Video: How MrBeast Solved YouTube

When Mr. Beast talks about effort, what he's really doing is leveraging something called input bias,
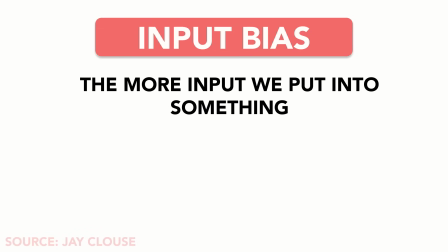[4:14]
which is the idea that the more input we put into something, whether that be time or energy or cost,
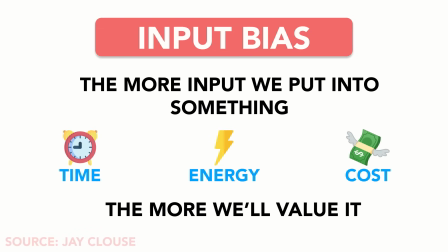[4:19]
the more we'll value it.
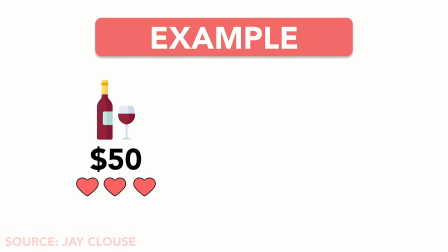[4:20]
As an example of input bias, if we pay $50 for a bottle of wine, we'll value that more than if we had paid $20 for the same bottle of wine. And leveraging this bias is the special sauce that makes Mr. Beast's hooks so retentive.
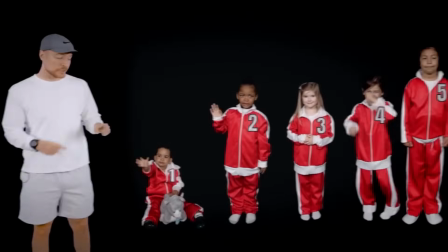[4:34]
If we revisit the first 20 seconds of the ages 1 through 100 video, we can see input bias being leveraged starting here.
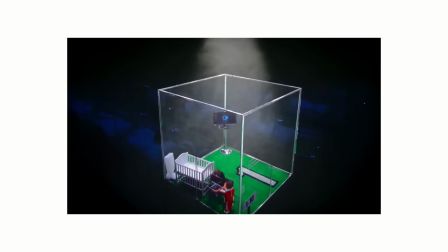[4:41]
This shot is masterful. In one glance, you instantly get the sense that an immense amount of time, effort, and money has gone into the making of this video.
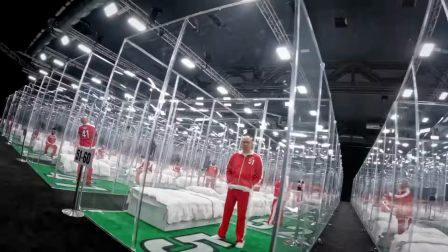[4:50]
The next few seconds heightens this effect, showing the full magnitude of all the effort that went into the video. This is how Mr. Beast not only meets the expectation that 100 people will fight for 500k,
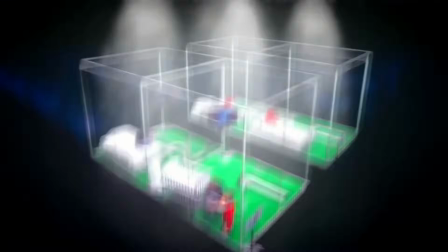[5:00]
but exceeds that expectation by showing how much work was put into this idea. Now, I know what you're probably thinking. How can you leverage input bias when you don't have a Mr. Beast budget? Well, you don't need a huge warehouse or a flashy set to trigger input bias.
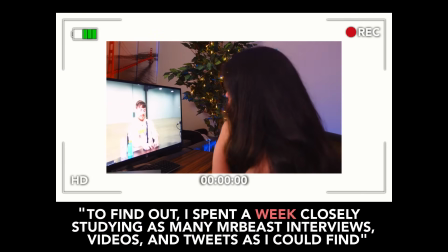[5:15]
I did it in the beginning of this video. Did you catch it?
To find out, I spent a week closely studying as many Mr. Beast interviews, videos, and tweets as I could find.
At the beginning of this video, I specifically mentioned how much time I spent researching for this video. My editing shows a high degree of effort as well. As a result, you as a viewer hopefully started to value my video more, because you could tell how much work I put into it. The other elements of Mr. Beast's hooks aren't exclusive to Mr. Beast's style videos either.
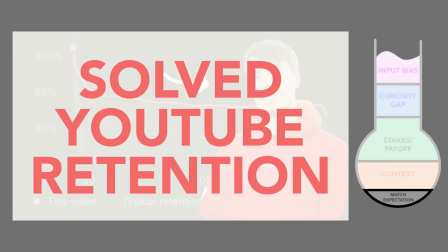[5:42]
See if you can spot them in the hook to this video.
MrBeast has solved YouTube retention, hitting the golden benchmark of 70% retention with every video he makes.
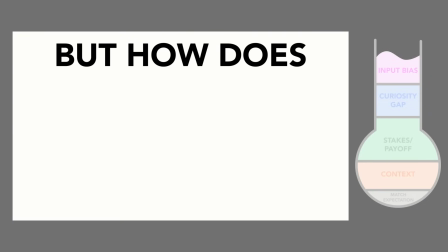[5:51] 70%? That's what you need. But how does MrBeast reach this magic number?
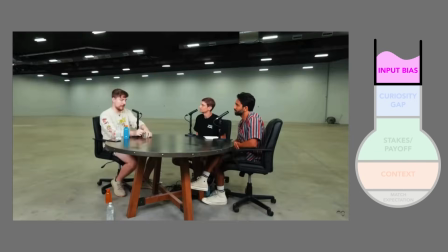[5:55] To find out, I spent a week closely studying as many MrBeast interviews, videos, and tweets as I could find, and I started to realize something.
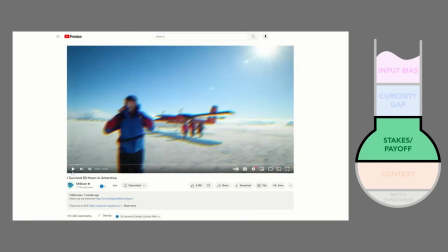[6:02] Barred across his content, MrBeast has revealed the exact framework he applies to each of his videos to get their retention so high, and it starts with the first five seconds of the video.
Now, my hook is nowhere near perfect, and it makes one big mistake that Mr. Beast is always careful to avoid.
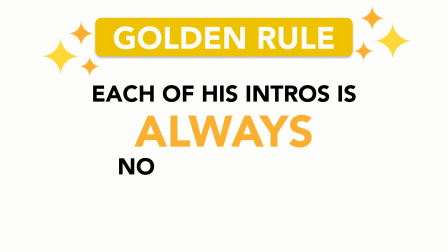[6:18]
Each of his intros is always no longer than 20 seconds long.
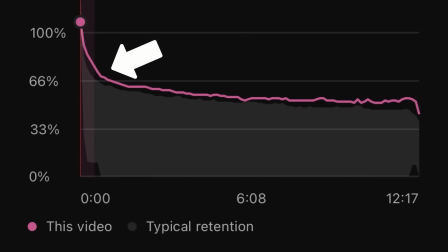[6:22]
Mr. Beast knows that the largest drop-off happens during the hook, so he jumps into the action as soon as possible. In his Ages 1 through 100 video, he says, The challenge has officially begun.
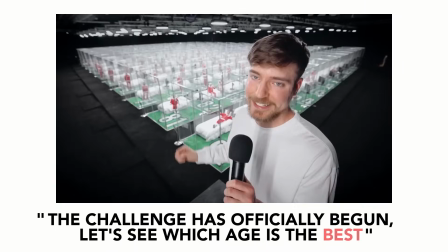[6:33] Let's see which age is the best.
At the 12-second mark. In his video comparing the $1 yacht to the $1 billion yacht, his experience of the $1 yacht starts at the 18 second mark. For Mr. Beast, jumping into the action usually means starting the first challenge or experience. For a video like mine, it could mean jumping into the first point. Regardless, Mr. Beast starts the body of his video no later than 20 seconds in, because he knows that the sooner the retention curve starts to level off, the better. The question then becomes, how do you keep the retention curve level?
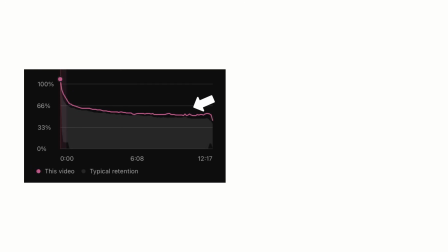[7:06]
What is Mr. Beast's secret to retention curves that look like this versus the steadily declining line that so many of us are familiar with?
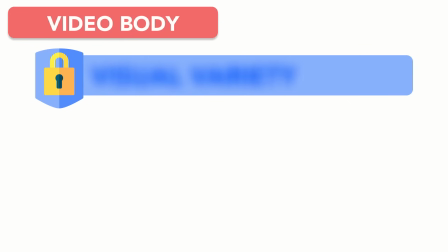[7:14]
As it turns out, it's not one secret, it's three. And it starts with visual variety. When it comes to visuals, Mr. Beast is quite clear where he stands. If I just talk to a camera for 10 seconds without a cut, like a lot of people will just like get bored or they'll lose interest.
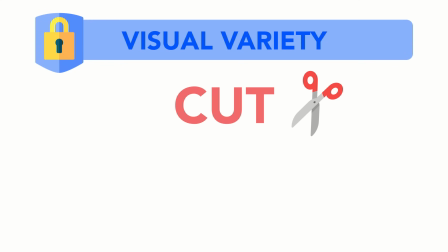[7:28]
To avoid this, Mr. Beast maintains visual variety with a cut at least every three to five seconds to break things up. One of the best examples of this is in his Antarctica survival video. Take a look at the timing of his cuts during this clip.
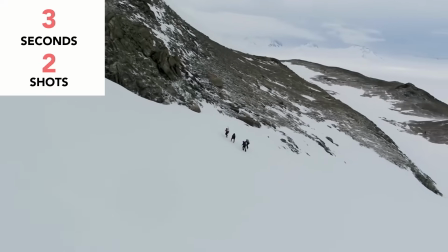[7:42] Oh my gosh! Oh, don't slip. Oh, this is wild. I'm so terrified.
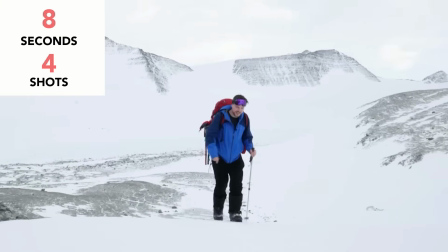[7:48] There's a drop to my right. If I fall backwards, I roll for 2,000 feet.
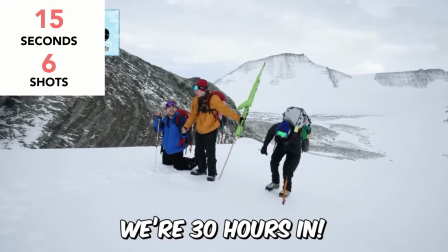[7:54] Jimmy. What? We're 30 hours in. Oh, yes! This is a huge cliff.
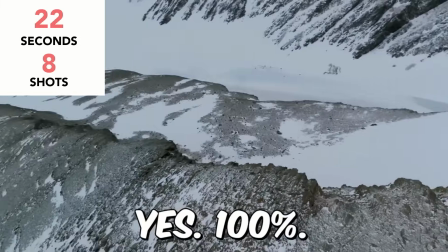[8:00] No joke. No joking. If we fall down there, we die. Yes, 100%.
The process of hiking a mountain could have easily become quite boring. But by using eight different shots within 20 seconds of footage, Mr. Beast is able to hold your attention throughout the entire process of climbing a mountain.